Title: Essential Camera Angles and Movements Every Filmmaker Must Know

In addition to the different shot types, which include extreme close-up, medium close-up,
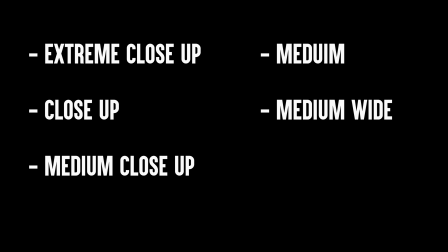medium wide, wide, and extreme wide,
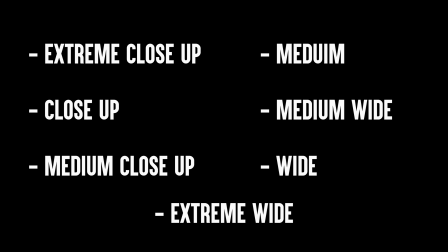we can also create interesting compositions by how we angle and how we move the camera.
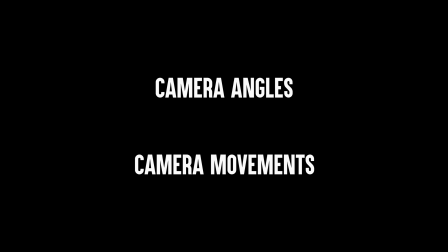Let's begin with the different angles. First, there's the high angle, aka bird's eye view, which is accomplished by pointing the camera down on a subject.
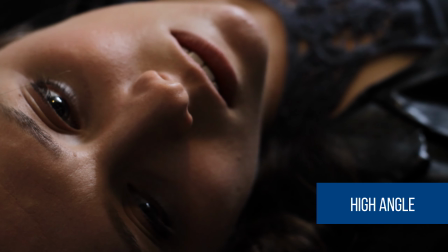This makes the subject appear smaller and inferior. A low angle, aka a worm's eye view.
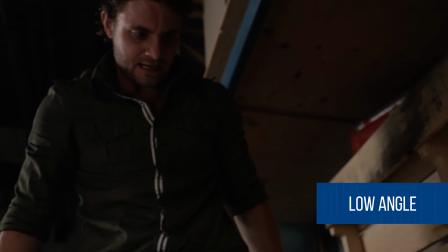This does the opposite. By pointing the camera up at a subject, it makes them appear larger and superior. And a Dutch angle is when the camera is tilted slightly sideways to make the shot appear on a diagonal.
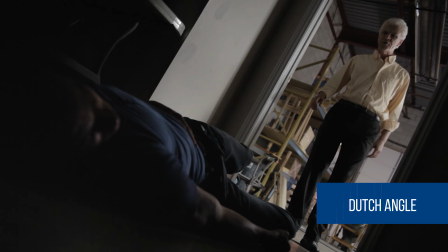This is used to create an unbalance and a feeling of discomfort. Now let's move on to some camera movements, and we'll start with a quick review of the basic ones.
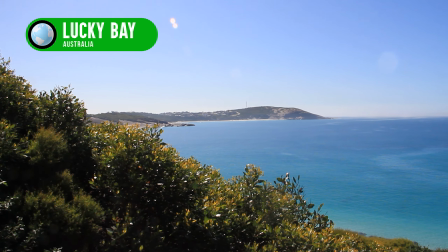Pan, when the camera remains in one place like it would on a tripod, and it rotates left to right or right to left.
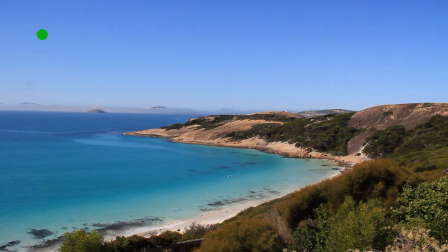This is called pan right and pan left. Some people may also say pan up and pan down. However, this movement is actually called a tilt. And if we turn the camera sideways, that is considered rolling the camera and called a roll shot.
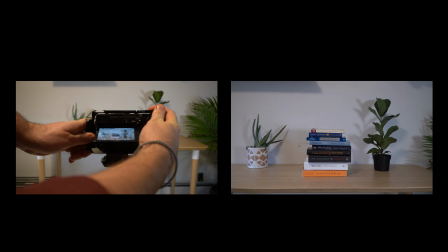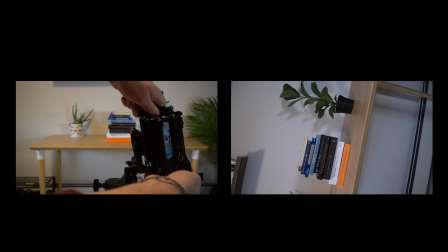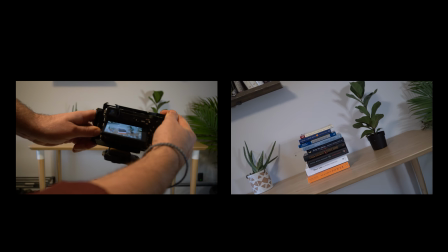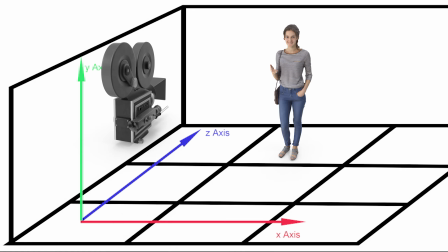When the camera moves up and down along the y-axis, this is called a crane shot or a pedestal shot.
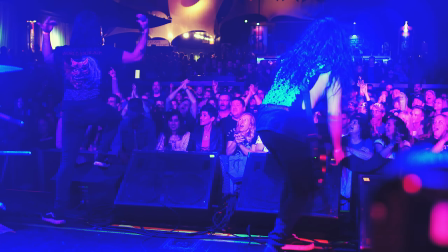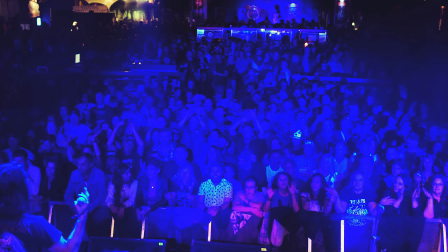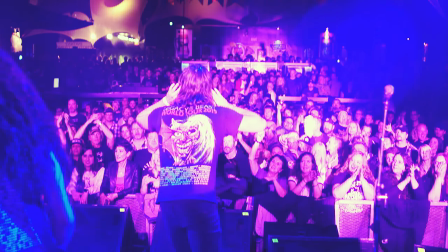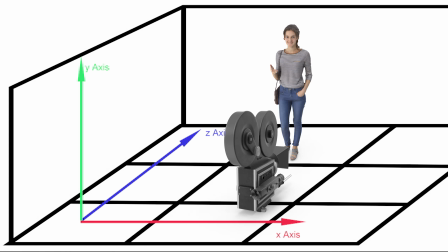Trucking shot, and this type of shot moves sideways along the x-axis.
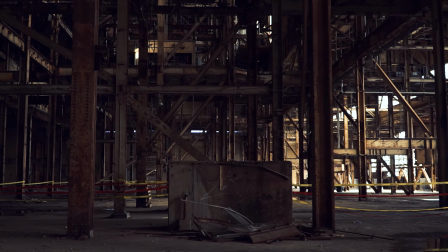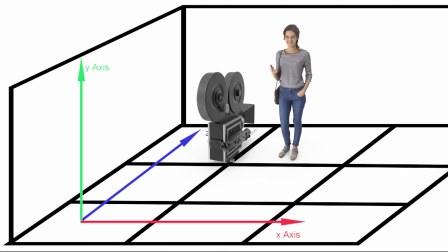Then there's the dolly shot, which moves toward or away from the subject along the z-axis.
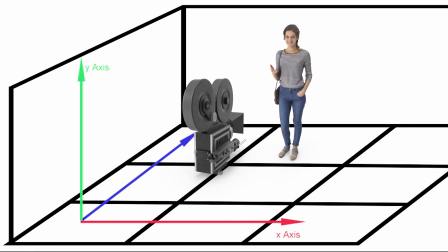This can also be referred to as pushing in and pulling out.
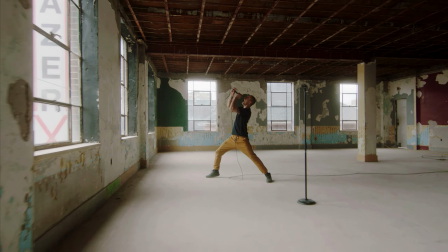And it should not be confused with zooming in and zooming out. A zoom shot is when the camera stays static in one spot and we zoom in and out by adjusting the focal length of a zoom lens.
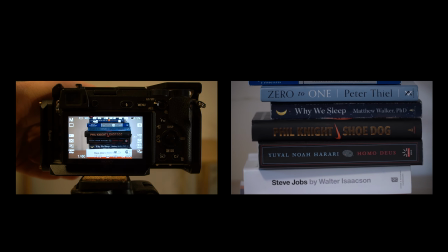This cannot be done with a prime lens. If we're using prime lenses and changing the focal lengths, this is called punching in and punching out. It can also be done by keeping the same focal length but moving the camera closer or further from the subject, as long as the camera angle remains the same.
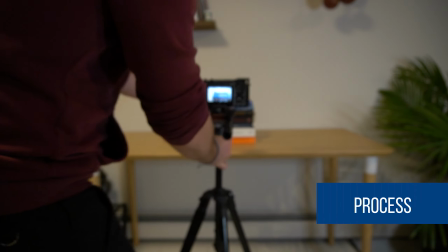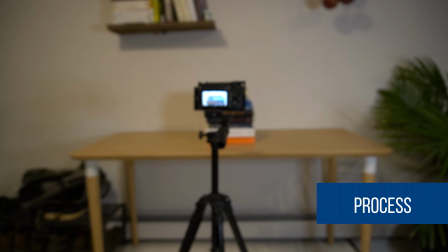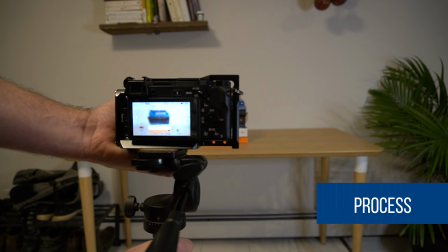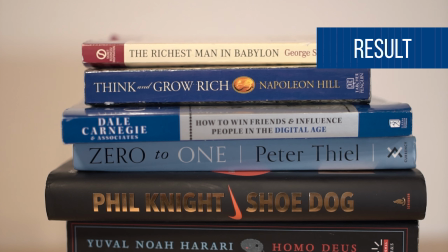Lastly, there is the arc shot, which is a version of the tracking shot,
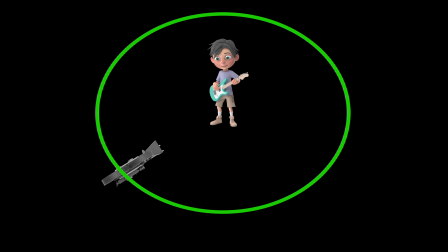but as you may have guessed, the camera moves along a circular path around the subject.
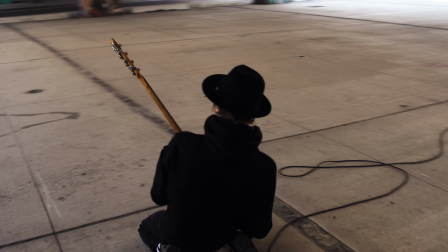And if the camera doesn't move at all in any way, this is called a static shot, which is exactly what I'm using to film these lessons.